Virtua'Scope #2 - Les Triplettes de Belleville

Salut les frelots. Dites-moi, seriez-vous capable de me citer un film d'animation de votre enfance qui n'est ni de Disney, ni de Pixar, ni de DreamWorks, ni de Fox Animation, ni de Sony Pictures, ni de Ghibli?
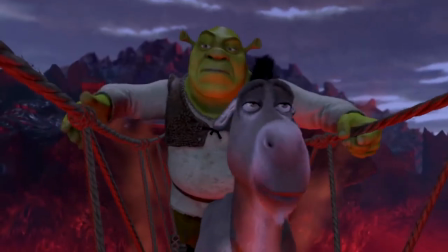Ouais, c'est compliqué. Déjà à l'époque des années 90-2000, ces studios avaient un certain monopole dans le domaine de l'animation grand public en Occident.
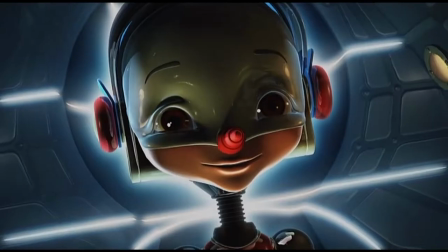Alors bien sûr, ça n'a pas empêché des productions plus modestes de voir le jour, avec un succès plus ou moins relatif.
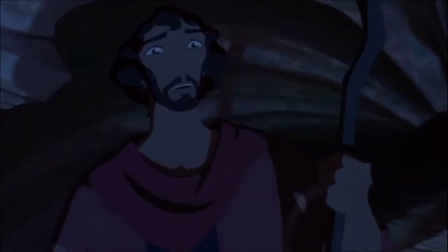Mais on aura eu tendance à posséder en VHS, et en DVD un peu plus tard, des ouvrages issus de ces 6 mastodontes. Pour ma part, seuls 2 films d'animation correspondant à ces critères auront une place dans la pile familiale de VHS. Gloops, je suis un poisson, ou Yelp, Yaen Fisk, dans sa langue d'origine.
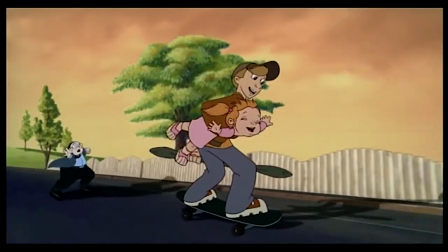Une coproduction germano-irlando-danoise narrant les périples de 3 jeunes transformés en créatures marines cherchant un antidote à leurs conditions
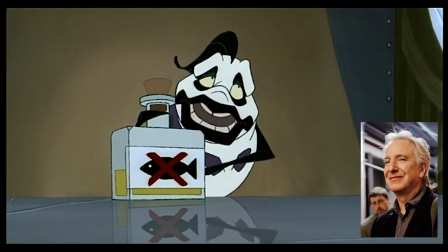et dont la mission sera mise à mal par un poisson pilote doublé par Alan Rickman dans sa version anglaise et ayant un requin et un crabe en guise de sous-fifre.
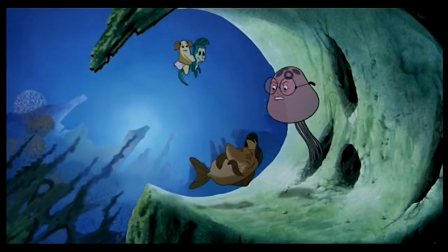Camoulox !
En vrai, le film est pas mal et même plutôt mignon, avec quelques bonnes idées par-ci par-là.
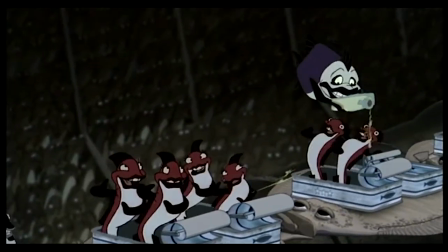Personnellement, je n'aurais aucune honte à le montrer à mon gamin si j'en ai un, quitte à passer outre ce thème musical palpitant.
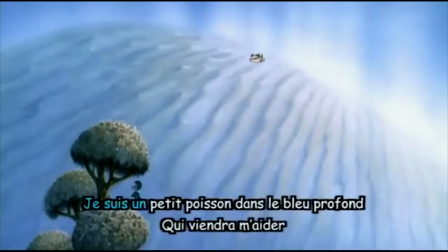Je suis un petit poisson.
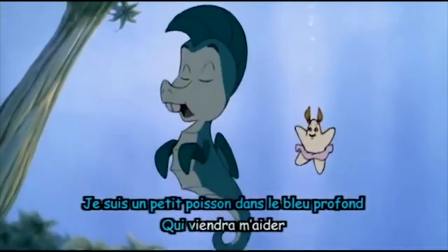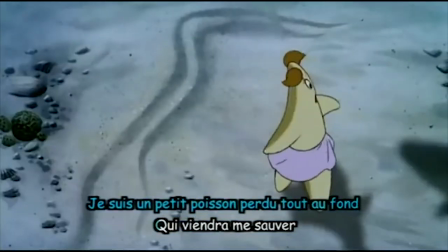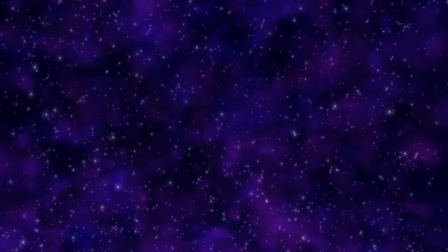Laisse-moi deviner, on sortait des années 90? Oui. C'est pas plus con que les To Be Free. Vous croyez que Val s'est inspiré de cette musique?
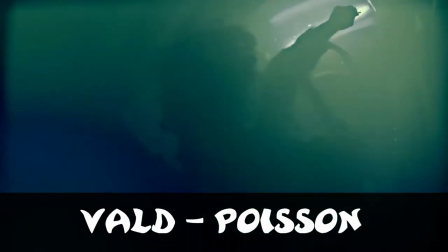Je suis un poisson, je suis dans l'océan, et je vole, je nous vole.
Eh ben, en voilà une blague qui tombe à l'eau. Oh, la ferme. Et le deuxième va être le sujet de cette chronique.
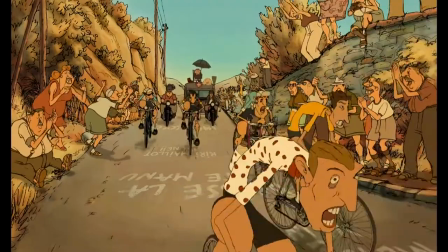Il s'agit d'un film qui est très vite tombé dans un oubli général, et les rares l'ayant vu à l'époque l'ont soit apprécié, soit rejeté pour sa supposée bizarrerie.
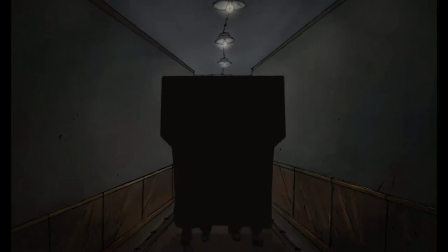Alors qu'il y a beaucoup de facteurs qui, selon moi, montrent que le film mérite que l'on s'y intéresse au moins une fois avec recul.
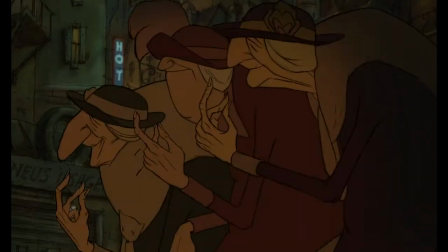Et ce film, c'est Les Triplettes de Belleville.
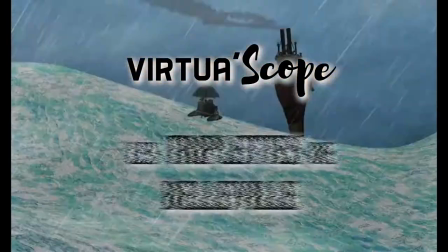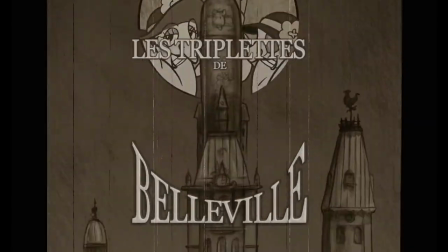Les Triplettes de Belleville est un film d'animation franco-belgeo-québécois réalisé en 2003 par le dessinateur et scénariste de BD français Sylvain Chaumet,
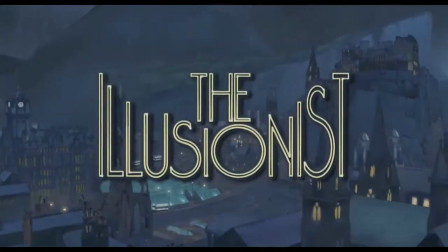dont ce sera le premier long métrage, et qui sera connu plus tard pour le film L'Illusionniste en 2010, pour avoir fait un gag du canapé des Simpsons en 2012, et pour le clip Carmen de Stromae. Sylvain Chaumet ne sera d'ailleurs pas uniquement réalisateur, mais l'unique scénariste et graphiste, bien qu'il s'inspirera énormément pour cet aspect du Bibadum céleste de son ami Nicolas de Crécy, et co-animateur avec Jean-Christophe Lee, le belge Benoît Ferromont,
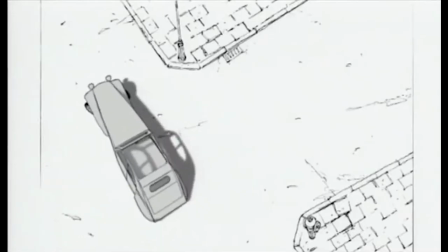et le canadien Peter Van Hout qui s'est également occupé des effets spéciaux.
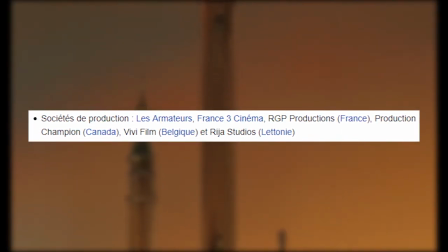Le film sera produit conjointement par les armateurs, France 3 Cinéma, RGP Productions, les Canadiens de Production Champion, les Belges de Vivifilm et les Lettons de Rija Studios.
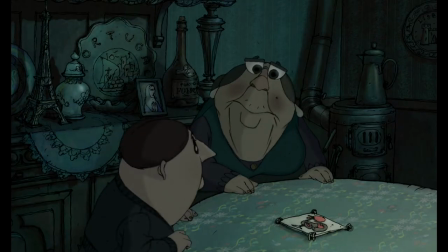Le film raconte l'histoire de Madame Souza, une vieille femme élevant seule son petit-fils prénommé Champion, oui c'est son vrai nom, inconsolable depuis la mort de ses géniteurs.
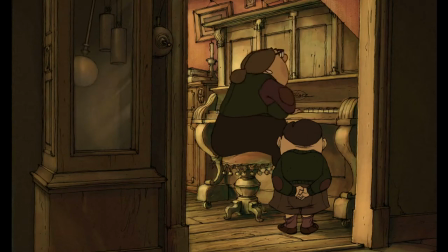Après diverses tentatives pour aider son petit-fils à retrouver la forme, tentatives qui se solderont par des échecs,
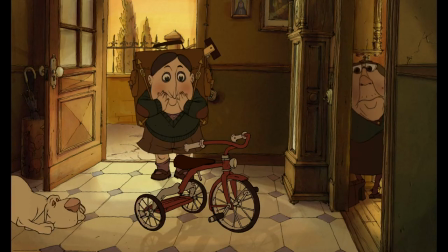elle découvrira sa passion pour le cyclisme et lui achètera un tricycle, qui sera le début de sa consécration à cette même passion.
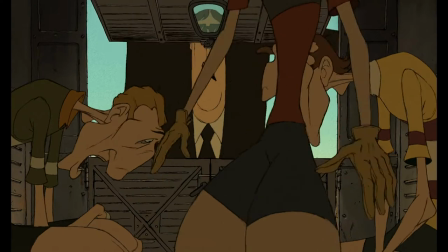Une fois adulte, il participera au célèbre Tour de France, événement durant lequel 2 mystérieux hommes de la mafia locale le capturent lui et 2 de ses confrères pour l'emmener aux États-Unis.
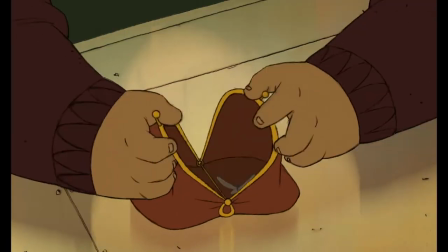Madame Souza, accompagnée de Bruno, le chien de Champion, arrivera à Belleville sans le sou et essaiera de retrouver son petit-fils avec l'aide des Triplettes de Belleville,
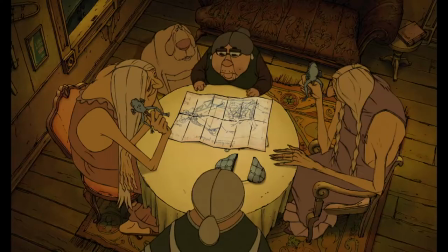un ancien trio de chanteuses populaires tombées dans la précarité qui accepteront de prêter main forte à cette vieille femme française.
Quand on fait un film muet, je peux jouer sur le timing, je peux rallonger des plans, je peux des fois permettre à un personnage d'être plus longtemps parce qu'il a fait quelque chose d'intéressant et qu'il se passe,
il y a un silence. C'est plus facile aussi d'établir des relations entre les personnages quand il n'y a pas de dialogue. On ne compte même plus le nombre de films qui ne cessent de faire dans le parler explicite pour combler leur manque de mise en scène et d'imagination.
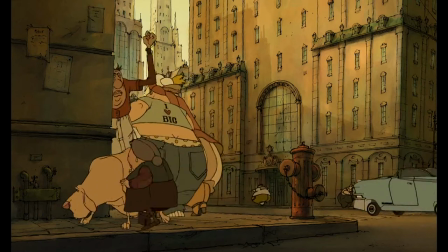Les Triplettes de Belleville ne tombent pas dans ce piège, puisque les moments parlés, si l'on ne compte pas les moments musicaux bien sûr, se comptent sur les doigts de la main mais sont justifiés à chaque fois.
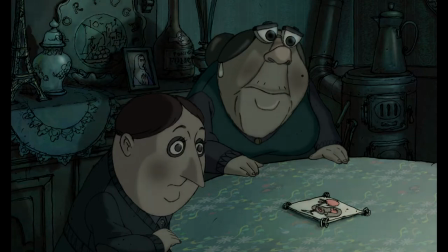L'annonce de l'interlude musical pour switcher sur le pianiste qui attire la curiosité de Champion,
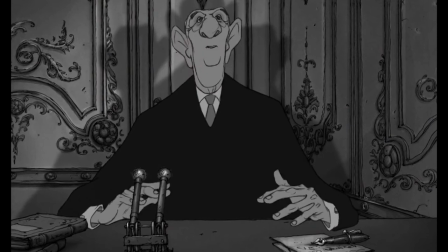le discours du général de Gaulle pour annoncer l'arrivée du Tour de France, l'animateur radio pour ajouter des détails sur le déroulement de l'épreuve,
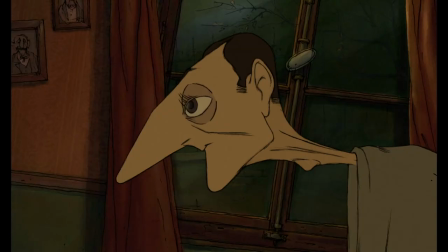et la question du début qui revient à la fin dans un final que je ne vais pas spoiler. Car le film a décidé de miser principalement sur l'image plutôt que sur le dialogue ou l'exposition textuelle.
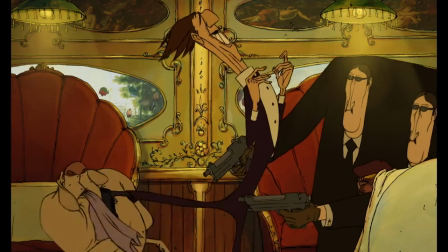Le film ne parle pas, le film ne dit pas, le film montre. On veut faire comprendre que le début se déroule dans les années 30 ?
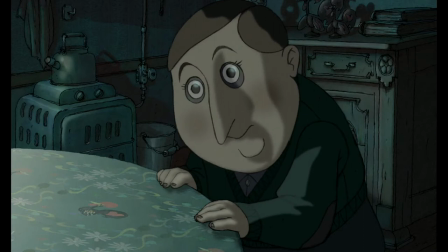Un pastiche des dessins animés de cette époque. On veut montrer la déprime de Champion ? On le montre tantôt silencieux à la question de Madame Souza, tantôt seul assis sur son lit à regarder le vide.
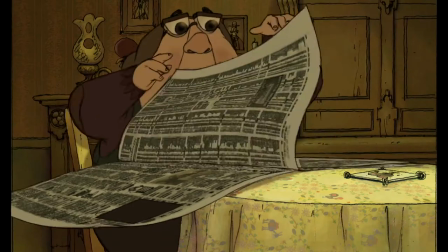On veut montrer qu'il est orphelin ? On montre une photo datée de ses parents sur le mur. Des fois même, certaines scènes sont réalisées de manière à être annonçatrices d'un événement qui surviendra plus tard.
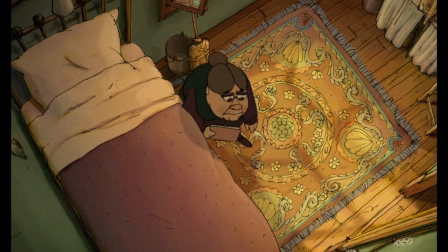Le journal découpé de Madame Souza à la partie sport, suivi du regard évasif de Champion qui prépare le terrain au fameux journal confidentiel composé de photos découpées de cyclistes, symbole de sa passion pour ce sport.
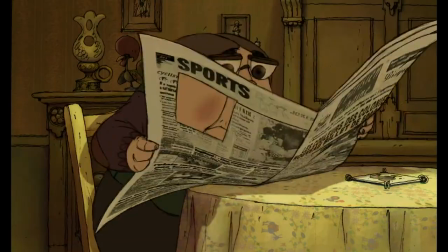Le train acheté par Madame Souza, une des tentatives pour consoler son petit-fils, suivi de la locomotive qui écrase la queue de Bruno, menant à son traumatisme des trains, un des running principaux du film.
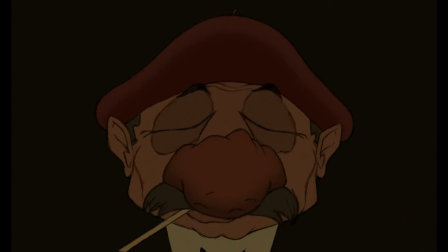Mais là où le film excelle, c'est dans son utilisation des transitions, qu'elles soient créatives, comme le visage du parrain de la mafia française qui se transforme en hamburger qui est la devanture du snack où vont Bruno et Madame Souza,
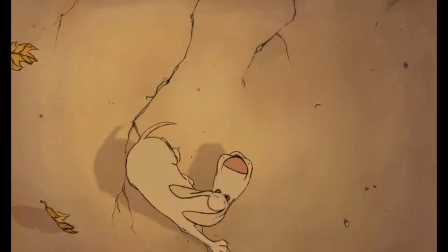ou qu'elles soient narratives, et là, 2 exemples à citer.
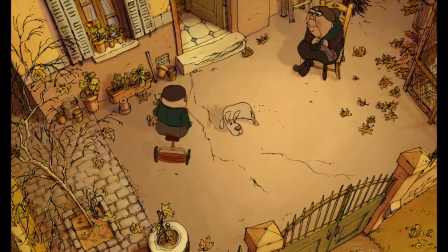Le premier où Champion roule avec son tricycle dans le sens des aiguilles d'une montre, signe non seulement du temps qui passe, mais d'un champion s'engouffrant dans cette spirale qui représente sa passion.
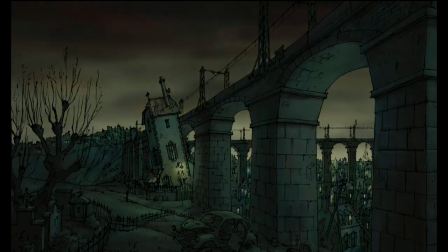Tout ceci suivi de transitions en fondu, appuyant cet écoulement du temps, avant une transition brutale vers la maison contre un chemin de fer, signe d'un changement radical de génération.
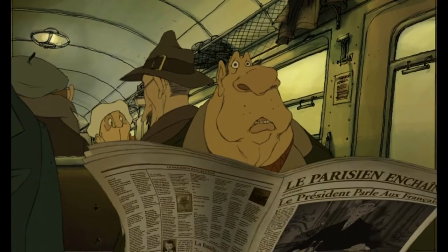Et la deuxième où le passant d'un train aboyé par Bruno, qui est stupéfait par sa ressemblance avec ce chien, lit le journal avec une photo du général de Gaulle en première page.
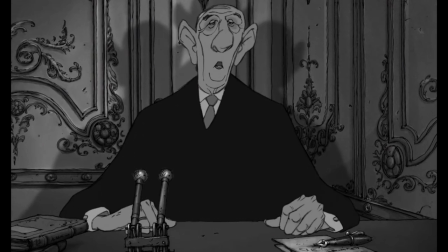La caméra zoome alors sur la photo qui s'anime, montrant le général faire son discours d'annonce du Tour de France. La caméra recule ensuite pour montrer d'abord une famille regardant ce discours à la télé,
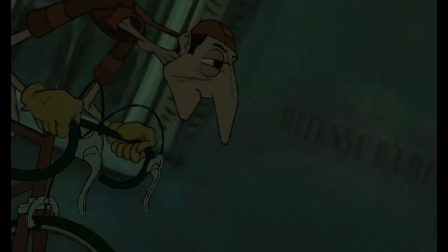et enfin Champion et sa grand-mère passant devant la fenêtre durant son entraînement pendant que la suite du discours résonne en arrière-plan.
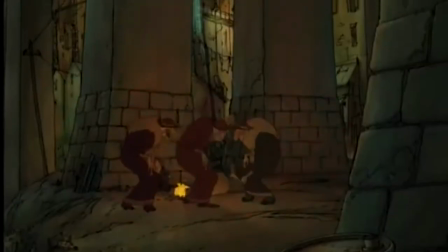Bref, le show Don't Tell dans ce film est vraiment bien maîtrisé. On voulait avoir une musique qui soit faite très très sérieusement, qui soit vraiment une musique pointue, une musique de vrais compositeurs, mais que ce soit une musique qui soit très accessible et très, très ludique, très joyeuse, donc le swing à la base, la musique de Django, des choses comme ça.
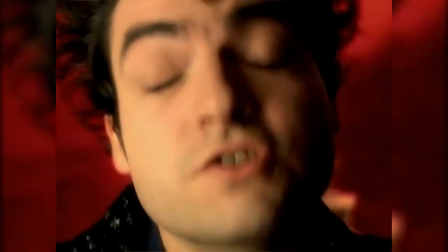Beaucoup de personnes croient que c'est Mathieu Chédid, alias le rocker M, qui est à l'origine de la bande-son du film, puisqu'il chante la musique du générique de fin Bulver Rendez-vous.
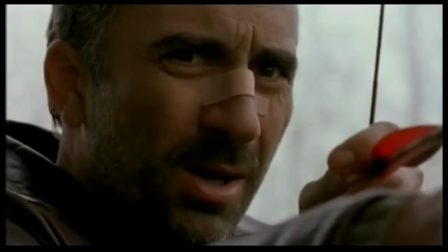Et à vrai dire, c'est une croyance assez pertinente, sachant qu'il n'est pas étranger à l'exercice de composition de musique de film et qu'il a réalisé la même année celle du film Toutes les filles sont folles de Pascal Pouzadou avec Thomas Dutronc.
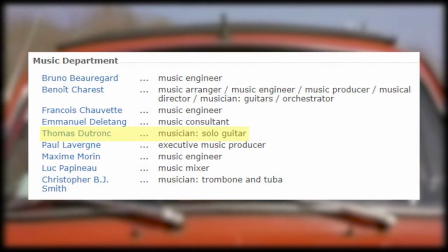Thomas Dutronc qui se retrouvera, aux grandes surprises, à la bande-son des Triplettes de Belleville en tant que guitariste solo. Mais en fait, non, Mathieu Chédid ne sera qu'interprète du morceau final en français et en anglais. Faut croire qu'à l'époque, il n'avait pas Sean Lennon pour le remplacer dans les versions anglophones, et c'est pas plus mal. La bande-son des Triplettes de Belleville sera composée par le musicien québécois Benoît Charret, dont ce sera la création la plus célèbre, et qui fera plus tard la musique des films Polytechnique de Denis Villeneuve,
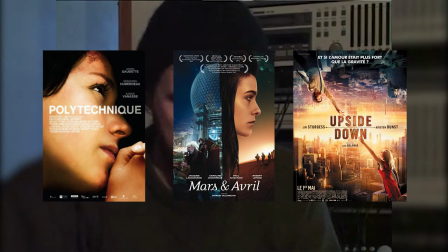Mars et Avril par le frère de Denis, Martin Villeneuve, et Upside Down par Juan Solanas. Et il a fait un travail de dingue! Pour le constater, je vous invite à écouter la bande-son du long-métrage qui est disponible sur Deezer, Spotify et YouTube.
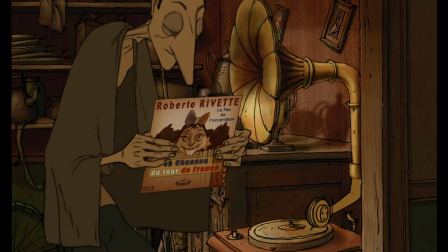Ce qui frappe dans un premier temps, c'est la polyvalence des musiques intradiégétiques présentes dans le film.
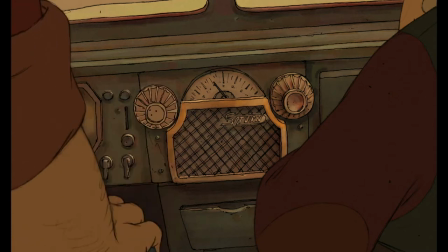Pour rappel, une musique intradiégétique est une musique pouvant être audible par les personnages, tandis qu'une musique extradiégétique est une musique d'ambiance destinée uniquement aux spectateurs.
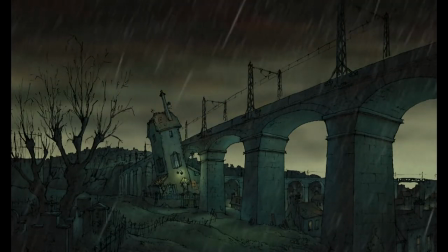Les musiques extradiégétiques dans le film seront assez rares et seront en grande globalité des musiques mélancoliques correspondant à celles vécues par la campagne française où vit Champion et sa famille dans la première partie,
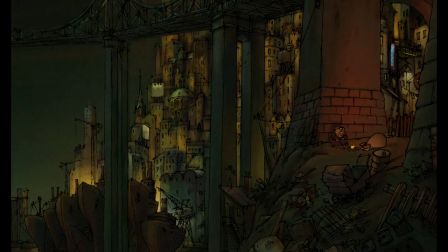ou celles de Madame Souza après la disparition de son petit-fils dans la deuxième partie.
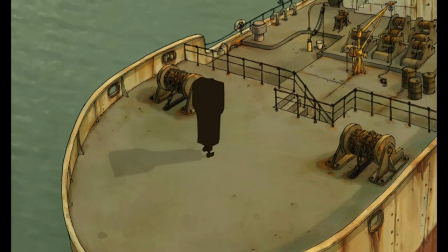Quelques exceptions cependant, comme la musique de la mafia française, un jazz mystérieux digne de celle d'un film noir avec des notes de basse appuyant les pas des mafieux, ou la musique de la course-poursuite finale,
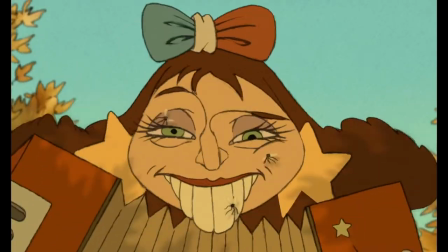dynamique et effrénée. Et pour les musiques intradiégétiques, on peut le résumer en un mot, des pastiches.
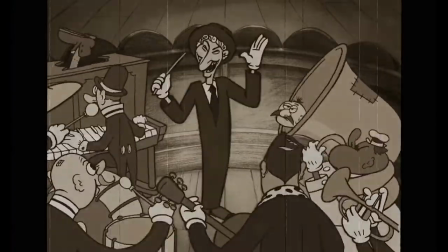Pastiches de jazz swing des années 30 pour le cabaret d'intro.
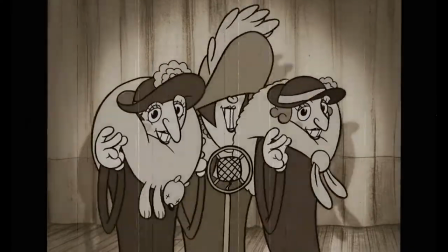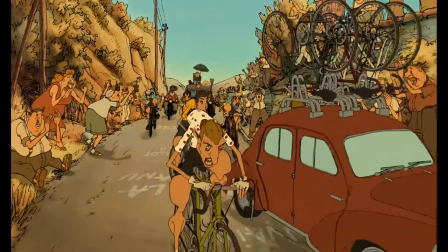Pastiche de bal musette pour le Tour de France avec une voix de commentateur.
Monter en danseuse, appuyer sur la pédale, surveiller son braquet.
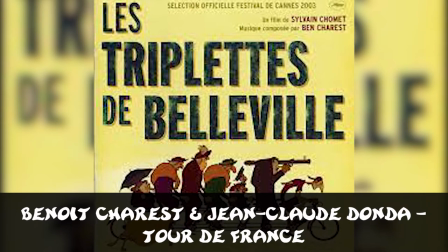Que d'épreuves pour ces jeunes hommes qui, en attendant l'auréole de la victoire, se contentent.
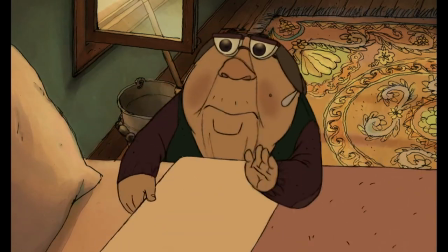Pastiche de variété française de la première moitié du XXe siècle pour la radio de Madame Souza.
Moi, mon homme, c'est un vrai.
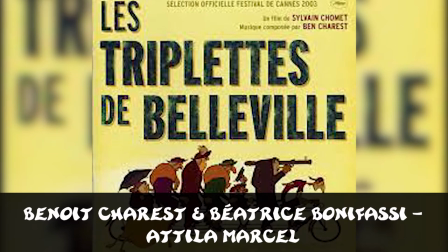C'est un balai.
Pastiche de surf rock pour la radio du camion, du loueur de pédalo en bord de mer et du snack de Belleville.
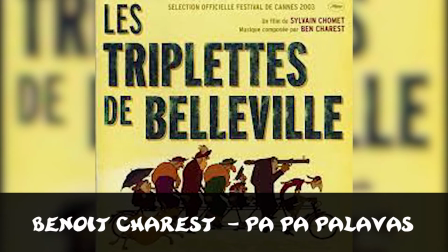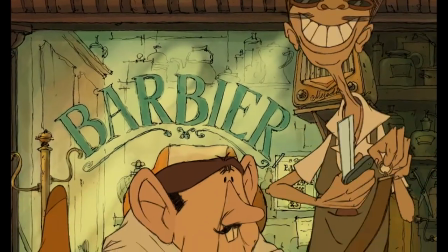Et pastiche de tarentelle italienne pour la radio du barbier de Belleville.
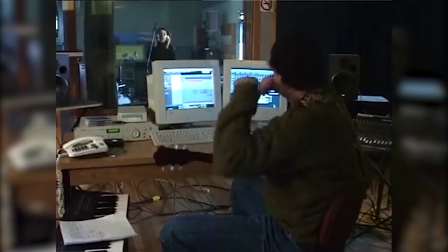Si Benoît Charret chantera sur Papa Palavas, il sera accompagné d'autres chanteuses et chanteurs pour les autres musiques.
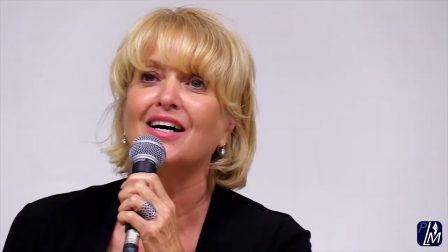Béatrice Bonifaci pour le cabaret d'ouverture et Attila Marcel, Linda Boudreau et Marie-Lou Gauthier pour le cabaret d'ouverture, et Charles Prévost-Lindon pour Checo Checo.
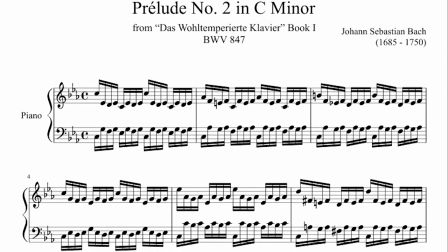Enfin, Benoît Charret reprendra un morceau du répertoire classique, à savoir le prélude des fugues en ut mineur du clavier bien tempéré de Jean-Sébastien Bach paru en 1722.
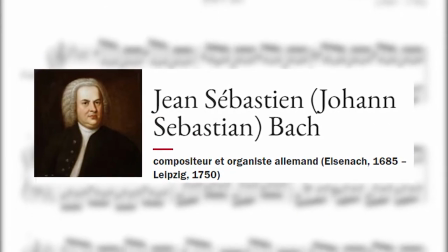Bach étant décédé en 1750, le morceau est tombé dans le domaine public depuis 1820, donc aucun souci d'ayant droit.
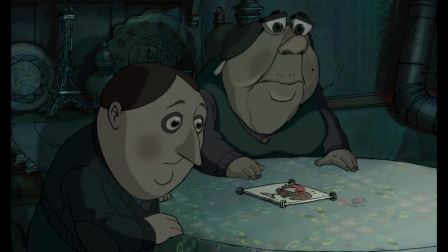La version sera reprise 4 fois dans le film. La première fois dans sa version originale lors de l'interlude musical au début du film.
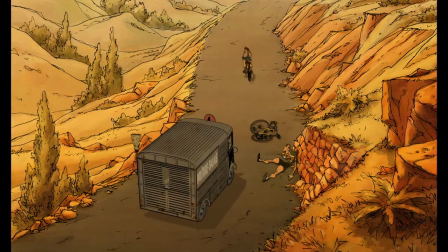Une deuxième fois dans une version plus lente et orchestrale lors de la montée que Champion grimpe avec difficulté. Une troisième fois dans une scène que j'évoquerai plus tard.
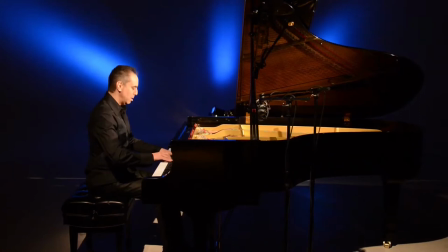Et la dernière fois dans une version jazzy jouée par le pianiste Matt Herskovitz dans le restaurant où jouent les Triplettes.